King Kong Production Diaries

We just sort of work on them offset and then throw them on. And if it's still not right, the onset crew will do it.
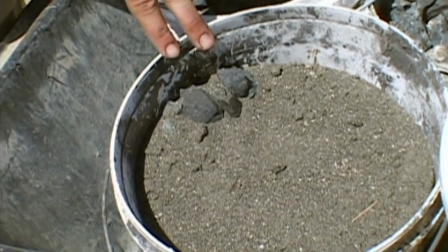4228s
We use various different types of sand depending on the set that we're working on. If it's a dark set, you know, we'll go for a darker sand, just whatever really suits the part.
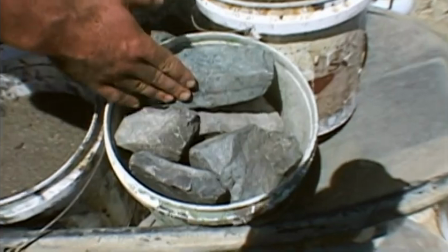4241s
And right here we have these larger rocks. We also have painted these.
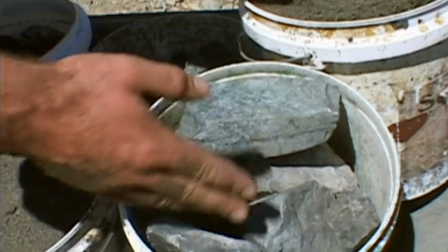4247s
We paint them with a blue base and then a black overcoat to get this color that we have now.
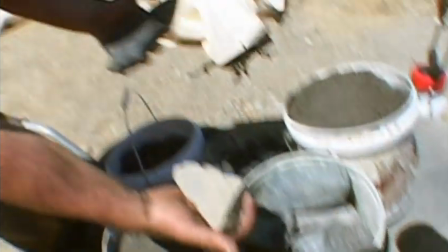4253s
They were these here, and that's the difference after the paint.
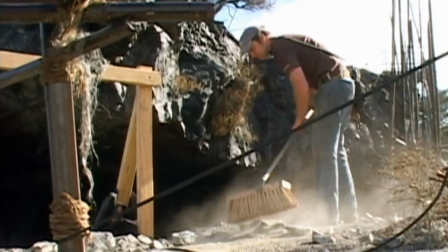4257s
What we do is kind of intermingle all of them together to get the visual we're looking for, more of a natural look where people can walk by and not see that it's been placed there.
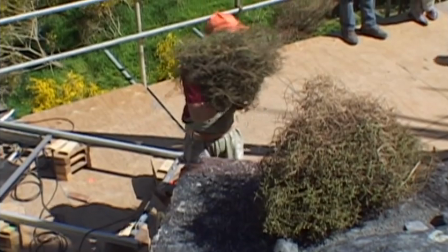4268s
So we also get what's called mingy-mingy and such things like that from the bush around the area around here. Since we're not shooting on location, everything from the largest rock wall to the tiniest leaf needs to be built. Mount Crawford was really physical, heavy, hard work, like lugging rocks and sand and stuff around. And not hardly any greenery. We have a huge nursery out the back that we built especially for this movie.
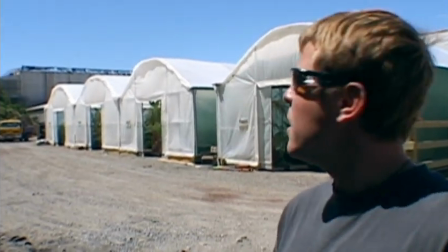4294s
Which is located just directly behind the studio. And you can see Kong stage directly behind me.
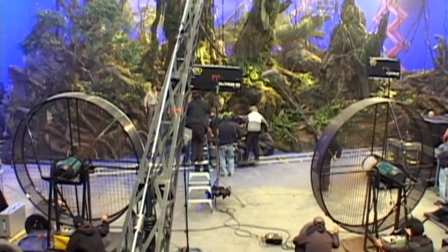4300s
Because you can only leave them in a studio for a certain amount of time before they start to look a bit sick. So you have to take them back out into the nursery and bring in new ones and feed them up again and make them healthy.
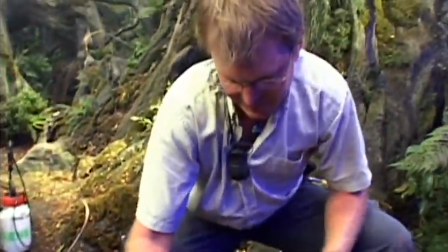4313s
Because film sets aren't really the kindest places to bring plants into,
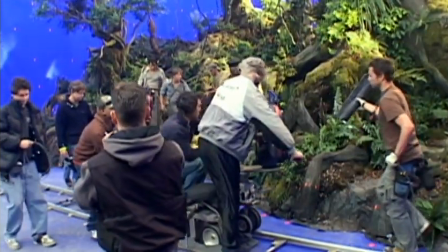4318s
just with all the lights and extra feed that are around on a crew. So you're better off going for more native sort of plants.
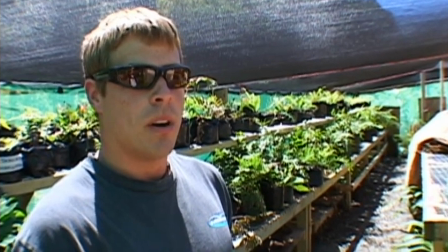4327s
A good 20 different varieties of plants, and all those are living specimens grown in bags right here.
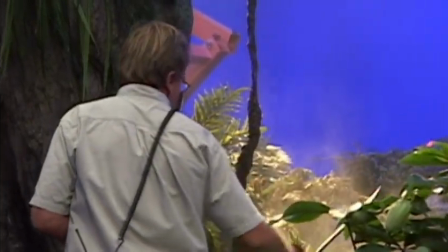4335s
And then when we put them on set, we make sure to keep them well watered. Besides that, the moss would be the other major live specimen.
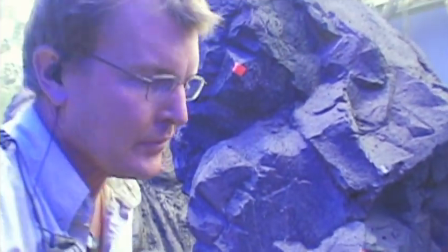4344s
Lots and lots of living mosses, but we have a bit of fun with some synthetic things as well.
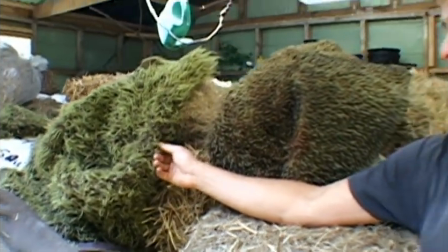4350s
Our number one fake moss is this fun fir, and it just comes in mats.
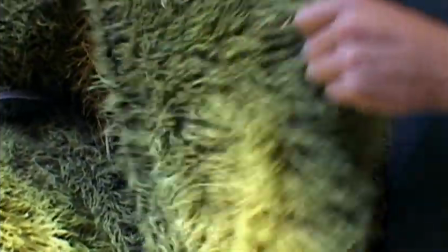4358s
We burn it with propane to get it curly, and it actually gives a really real look.
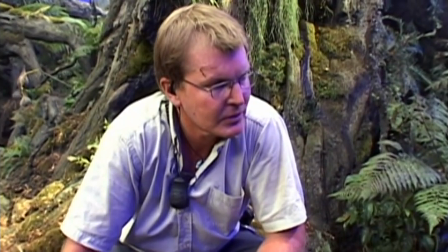4364s
Well, Wellington's pretty good for beech forests.
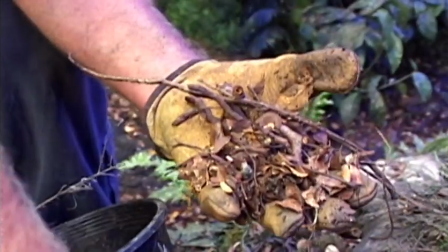4367s
Most of it is very light, so what we have to do is paint it all back so it doesn't ping out in the lights,
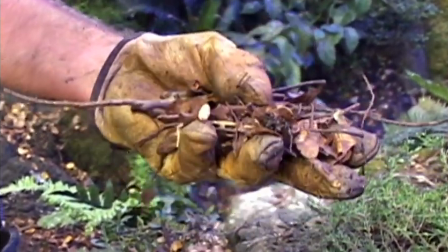4373s
so you're not getting lots of spots of white, which will look a lot like all this polystyrene that's here,
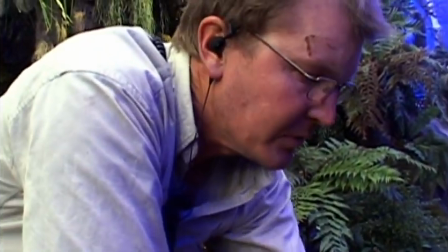4379s
which we have to paint back as well. Taking photographs on set is probably one of the most important things that the on-set crew do for them and for us off-set,
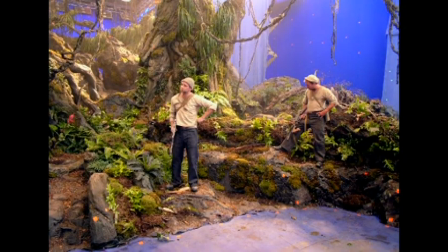4389s
because it's for continuity.
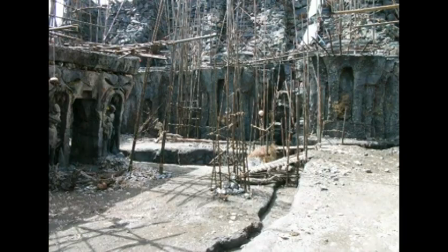4392s
You may have to go back to that same set or maybe rebuild it 2 months later, and it's amazing what you forget without a photograph.
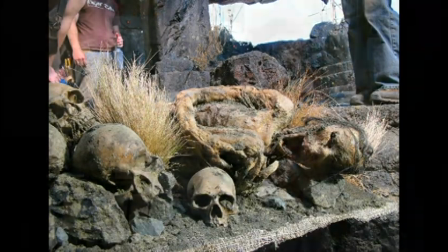4400s
Everywhere you go, you need to know what it was so that you just, you know, make those wonderful continuity mistakes that people are looking for all the time. I've just taken a photo of the skeleton down there and the dressing, so if we do have to return here, we can match how it was. Stay down here, Jack.
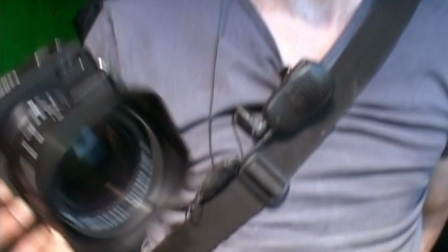4414s
And yeah.
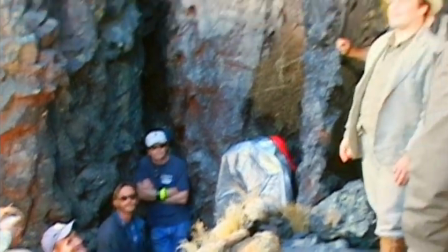4417s
Here we all are. Yeah, not the butt hole, Jack. I wanted to touch it, see how real it was.
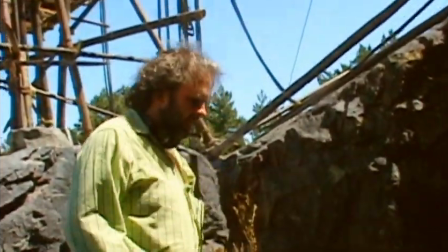4427s
Very real. I think it will be available for hire at the weekend.
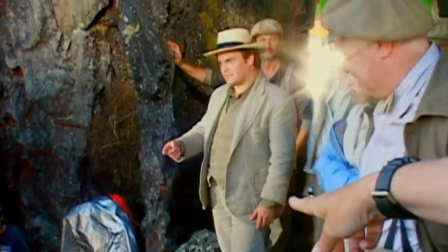4434s
Well, as you can see, the art department's constantly in motion, and it's time to move on to the next set.
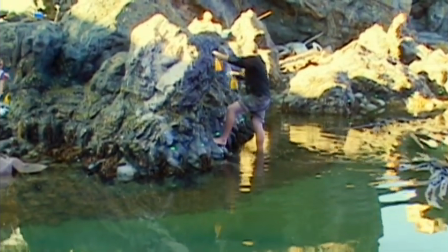4441s
So hopefully that gives you a bit more of an idea of the art department. And we're going to keep going through the questions. There's lots of good ideas here, so we're inspired. We'll keep these production diaries coming, keep the questions coming. But we've already got a few ideas for the next week or two. So look forward to seeing you all again soon.